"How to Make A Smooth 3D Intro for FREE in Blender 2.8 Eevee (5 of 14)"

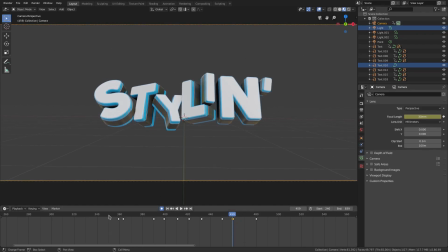7:22 it pops in right there so we have this now so now it kind of zooms in a little bit when it hits that chord which is nice but do I want to I want to move that up to the snare right here instead so we'll grab those two G to move them up
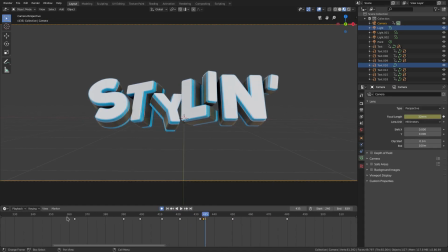7:37 and then when that snare hits I want to pop it in so now we have something like this I want to zoom in some more more than 32 so we'll go ahead and zoom it into 40 and this frame right here is still making it zoom in and I don't want that I
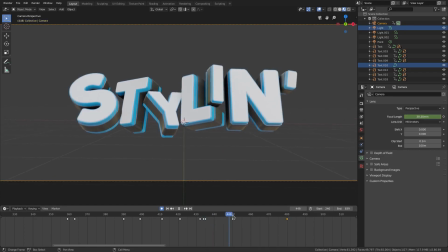7:52 want it to go on the kick so
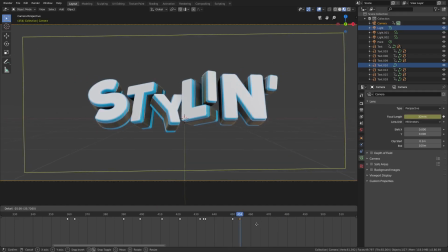7:57 right here on the kick I want this to zoom back in the way it's supposed to be and then the right like I said we'll put that back on frame 30 on 32 millimeters in the frame before that we will change that to 40 so that it stays where it is so now we have this so
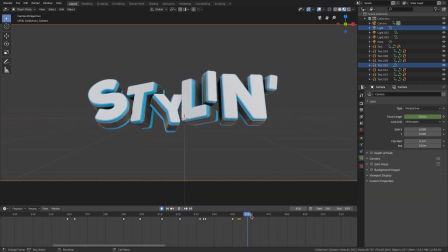8:13 now it kind of zooms in on the snare and then pops back on the kick which is nice I
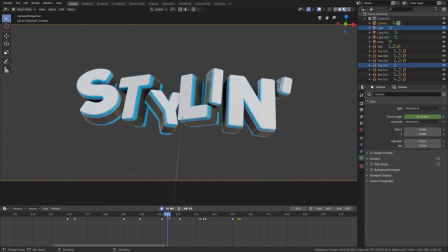8:19 kind of want to do something for this little hi-hat right here this little ride symbol a little bit um but I'm
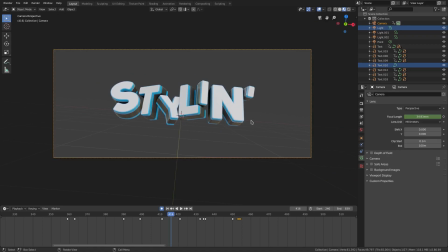8:24 not sure what to do so instead of hmm
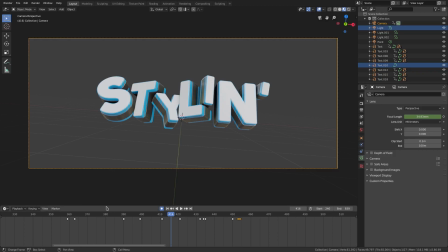8:30 see you don't want to overdo it because then it'll just becomes kind of nauseous um especially with camera motions or anything like that but nauseous not in a way where you're actually gonna get dizzy but it just becomes overbearing and silly and too much if you do too much with it so i'm gonna try i'm gonna refrain from doing something to that but we'll we'll find some more places where we can
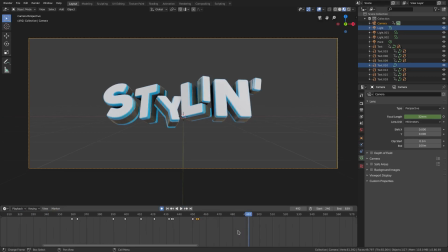8:48 do stuff like that um i kind of want to flip the camera upside down right here so what we'll do is right here on this um this frame right here we will go ahead and go to the frame before it hit i rotation on the camera and then go to the next frame which is the frame i i want it to happen on and then we'll go rx 180 to flip it upside down and then automatic key
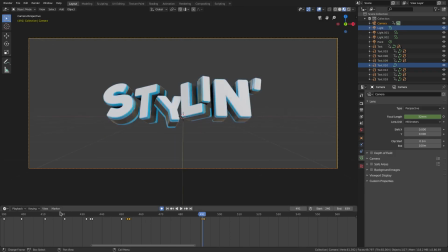9:08 framing is on so it'll just work right so now we have uh it flipping upside down like this.
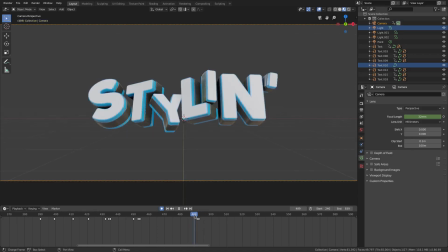9:14 And I just want to make sure those letters are in roughly the same place so that when you're looking at styling, it kind of just looks like it flips upside down and doesn't actually move. So we're going to move the camera down right here as well. Now, there's some kind of location frame that's messing up our location over here. So we're going to undo that frame and put a location frame right here on the frame before it so it doesn't move until the next frame.
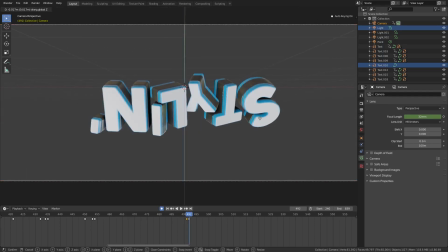9:33 So location on that one. Then we'll move this one up and then location. And we're going to find another place to flip this back upside down quickly enough because you can't read what it says like that